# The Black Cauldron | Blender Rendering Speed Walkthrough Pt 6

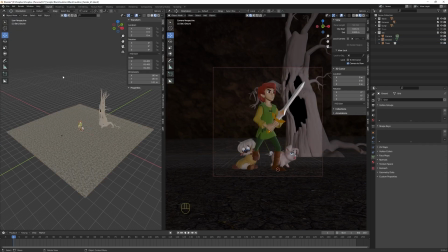As mentioned before, my other trees video, is the tree was designed to have a really interesting silhouette from all angles, so I can duplicate him around, and it'll look like kind of a different tree in the background,
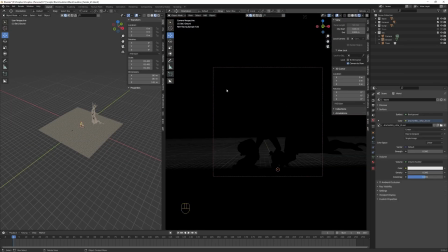so long as I'm rotating everything appropriately. All right, so I did a soft select and moved the ground back in the background so you don't see that hard edge. I'll probably mess with the sculpting of the background a little bit more. Right here, I'm starting to play with adding a fog.
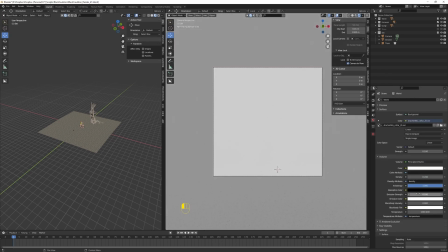I couldn't quite remember exactly the best way to do this. I was messing with the volume shader in the world network,
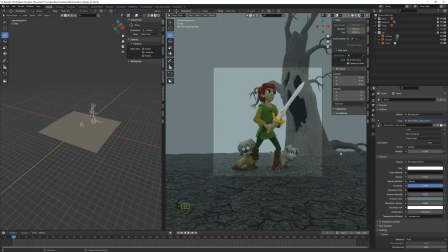but I think what ended up working a little bit better that I'll do here in a second is I actually just created a fog volume,
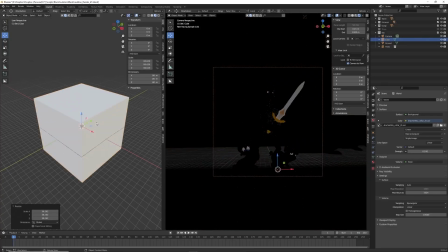a cube, and applied a a fog to that. So here you see me adding that cube.
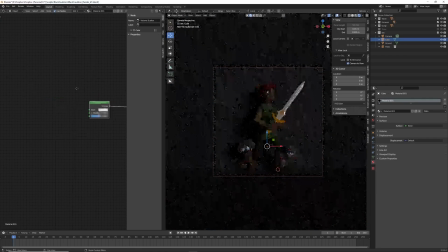I did away with the volume in the world after giving that a go, and this seems to work a lot better. So here I'm pulling the view distance from the camera data into the fog so it gets more dense as it goes back.
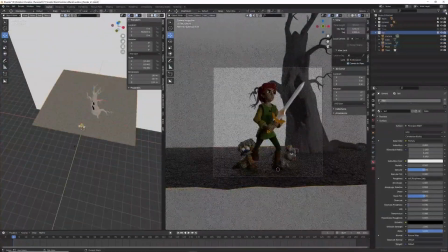If any of this you guys would like to see a little bit more detail on, maybe I can do a separate video.
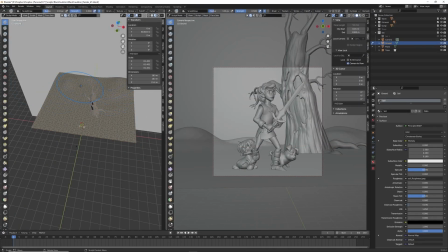Just let me know in the comments. Here you can see I'm switching to sculpt mode and just giving the ground a little bit more interesting shape,
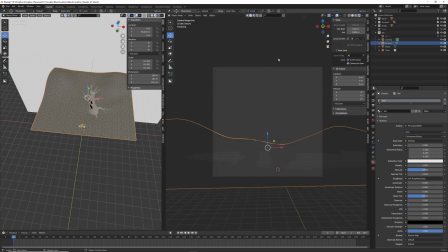so it's not perfectly flat back there.
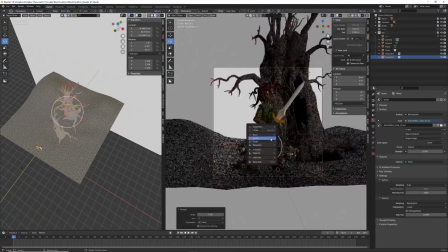All right, and here I'm duplicating the instance of the tree. So these are instances.
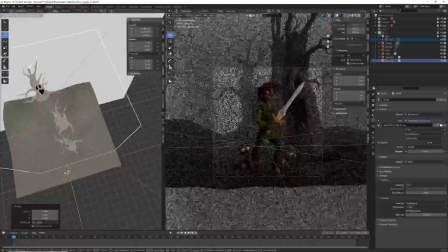This isn't a copy of the geo. So if I were to modify the geo that's in the main tree group, it would propagate to all the other trees.
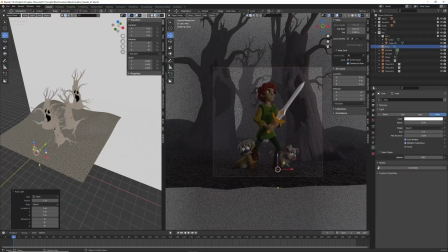Here you can see how it really pays off to have a good silhouette on that tree as you turn it around, just as I had mentioned in the scary trees video.
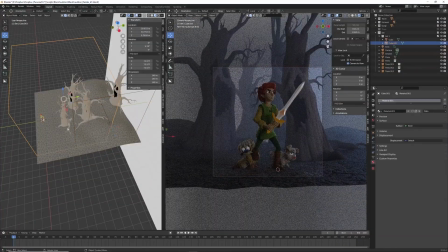I do have cycles turned on here so I can get a really good sense of how that fog looks.
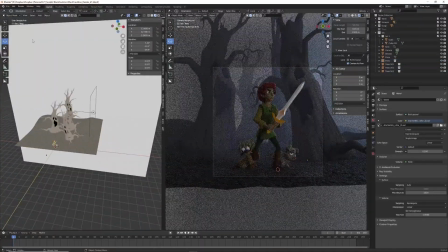I ended up getting a pretty good look in the Eevee mode, which you can just switch into the lighting preview mode, not the rendering mode.
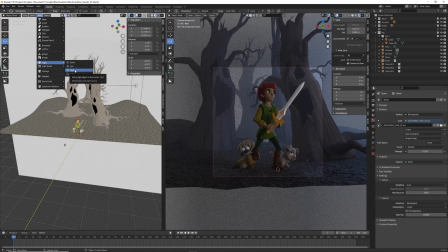That's just Eevee. And I ended up getting a pretty similar matching look there.
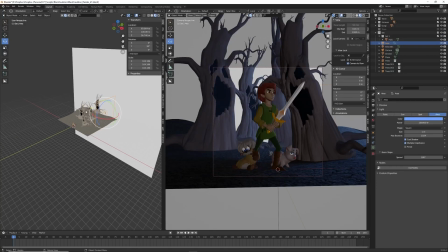Although I do like the cycles render a little bit better, so I went with that in the end. I have added a big blue area light on the right.
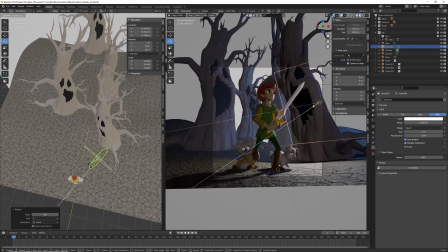And now I'm adding a nice rim light to the main characters with a bright white.
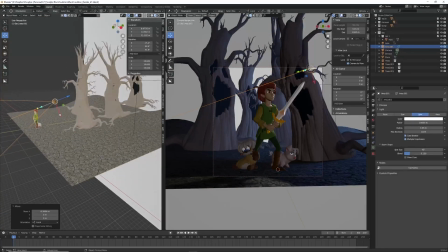I crank the intensity on my rim light quite a bit.
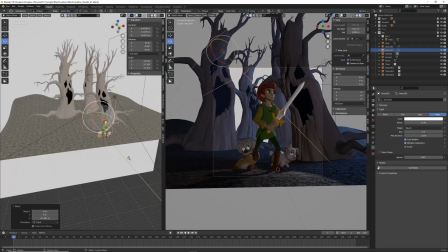So here I'm just laying in my area lights to best capture the characters, show off the characters.
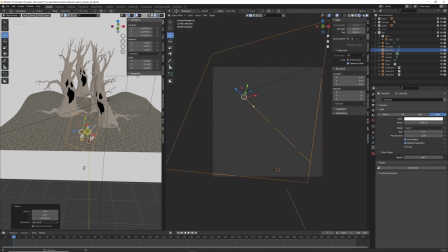I'm also taking a look at the main Black Cauldron cover art as I do this, because I want to match some of the highlights and shading that's in there.
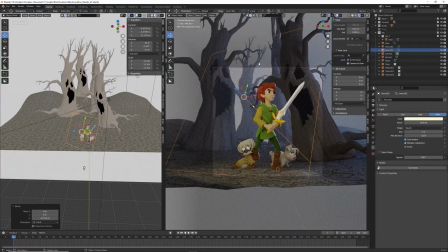It's a 2D drawing, so it can be a little bit tricky to match things just right in 3D,
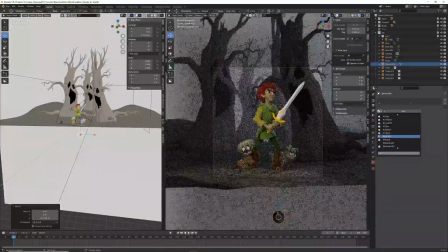but things like where the rim light is, you know, they're pretty talented artists that did that drawing,
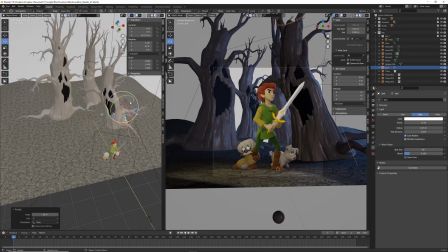so they have a pretty good working knowledge of light in there too. So it's just a matter of kind of bringing those same concepts that they were using into 3D.
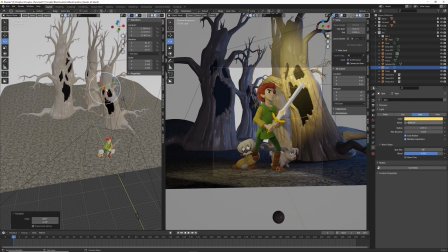And then I'll use separate spotlights or area lights to highlight certain areas
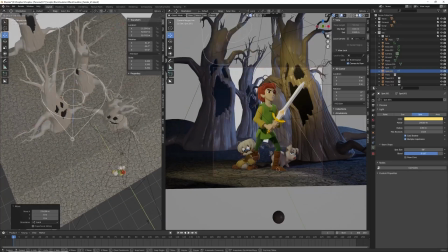that are also emphasized in the drawing. This kind of shows off that face.
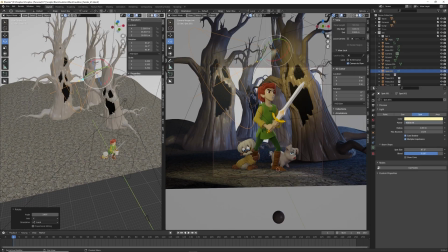The black on the tree in the face is similar to the eyebrows and eyelashes, to where I don't have any specularity on it.
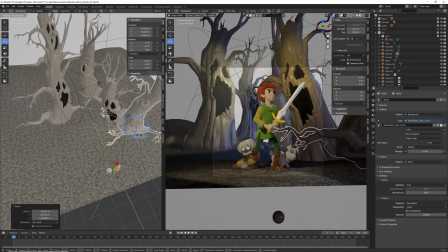It's just an unlit shader.
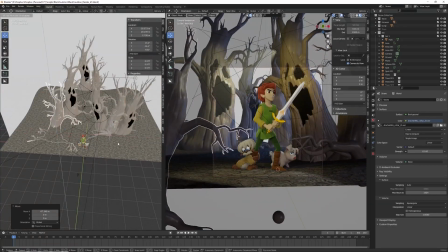And I'll even duplicate these tree instances and bring them to the main foreground
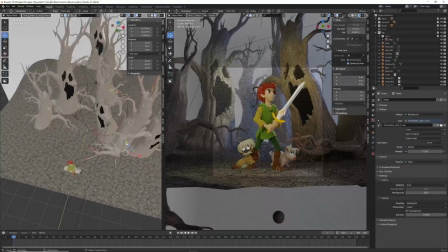and place them around just to get some extra foreground branches in there for some extra interest.
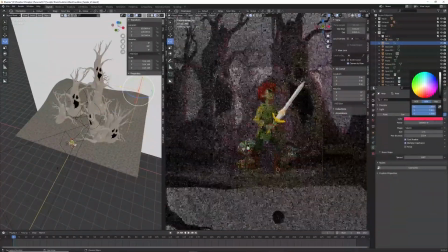You can see just how versatile that one tree ended up being.
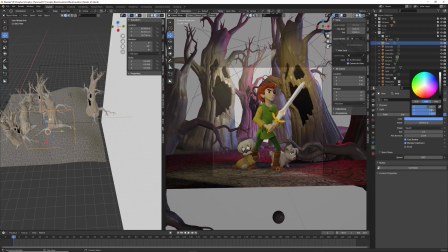And the main illustration, it has a lot of, not just blues, but kind of these purple and greens in there.
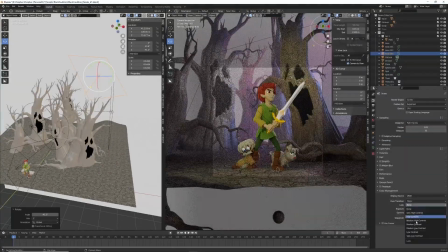So rather than just have a purple light, I have more of a blue and a red.
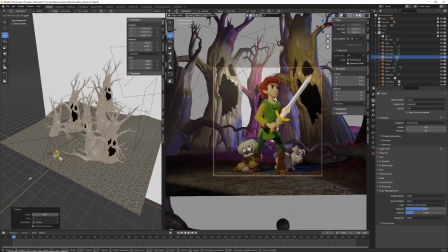So that way, where the blue doesn't hit, you'll see the red and vice versa.